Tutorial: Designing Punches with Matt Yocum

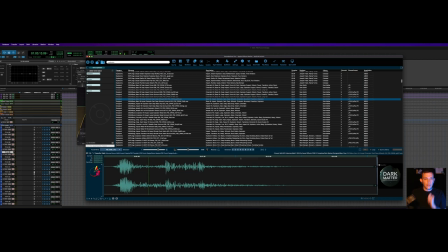It's a really fun sound. Maybe not for this, but it's just a fun sound in general. I love, this is one of the things I love about working with a large general library, and especially a bundle like the Core 4 Pro here,
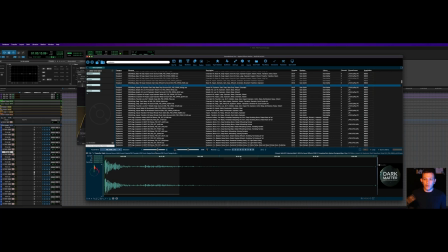is sometimes you just have these happy accidents where you're trying to find something and you come across a really cool version of something to note down mentally
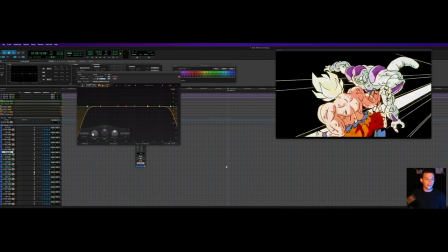for later.
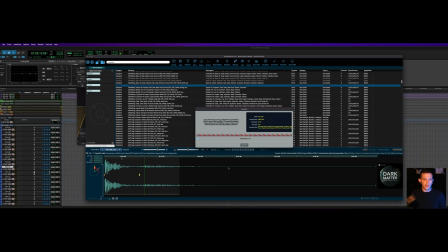I really like that sound too. It's cool. So this is from Dark Matter here. I'm going to bring this in in stereo because it has kind of that nice... it's got some high and some low transient information.
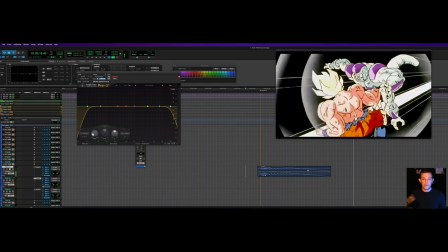Yeah.
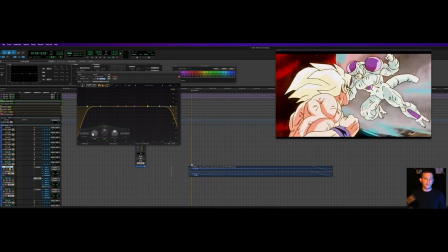Okay, so I'm actually going to let that thing sustained for quite a long time.
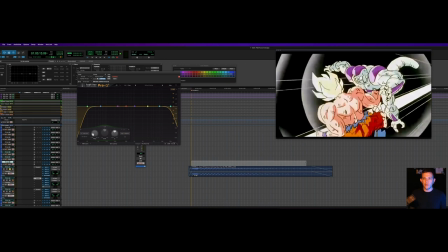It's nice because you can see, you see the shock waves happen and then they don't disappear until about here.
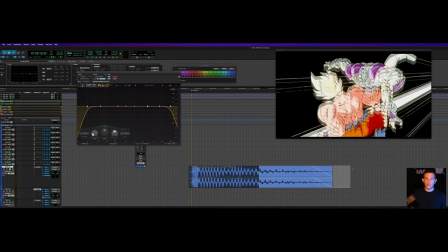So the fact that this sound sustains for a really long time is actually to our
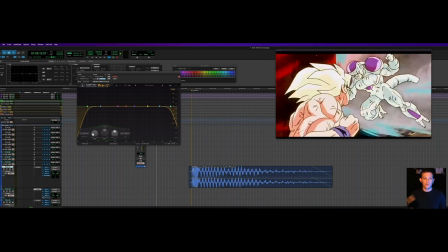benefit because it adds to the stylization of what's going on as well as matching the visual.
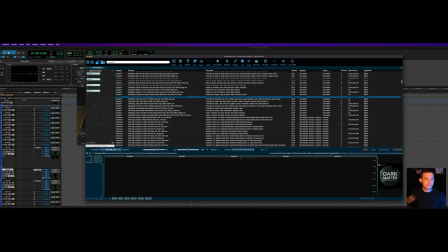I mean, that's just a great sound. okay so the military blast here i've got my leg picker here for in sound minor
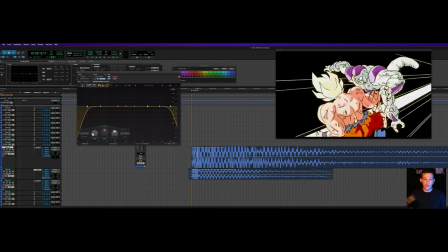that's awesome because you know getting hit by a super saiyan i imagine would feel akin to getting hit by an explosion and again it's going to be giving us that sustain now what i'm going to do here is i'm actually going to turn that way down and let's try just to see what
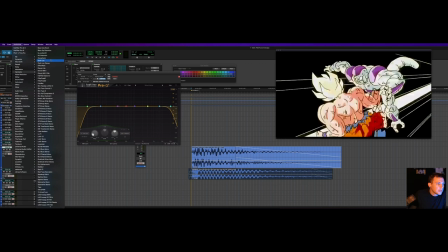other uh distortions we've got let's see if we go into
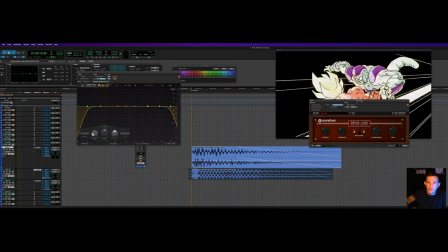maybe harmonic so let's go for devil lock deluxe this is another sound toy plug-in this is just an absolutely
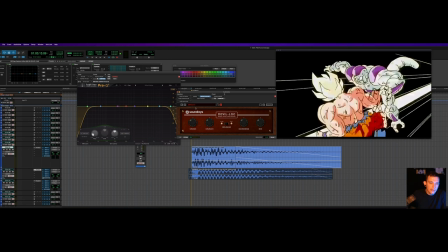insane distortion plug-in I'm going to turn it way down because uh you know even just a little bit of this tends to make things very loud so I'm going to do some crushing and some crunching.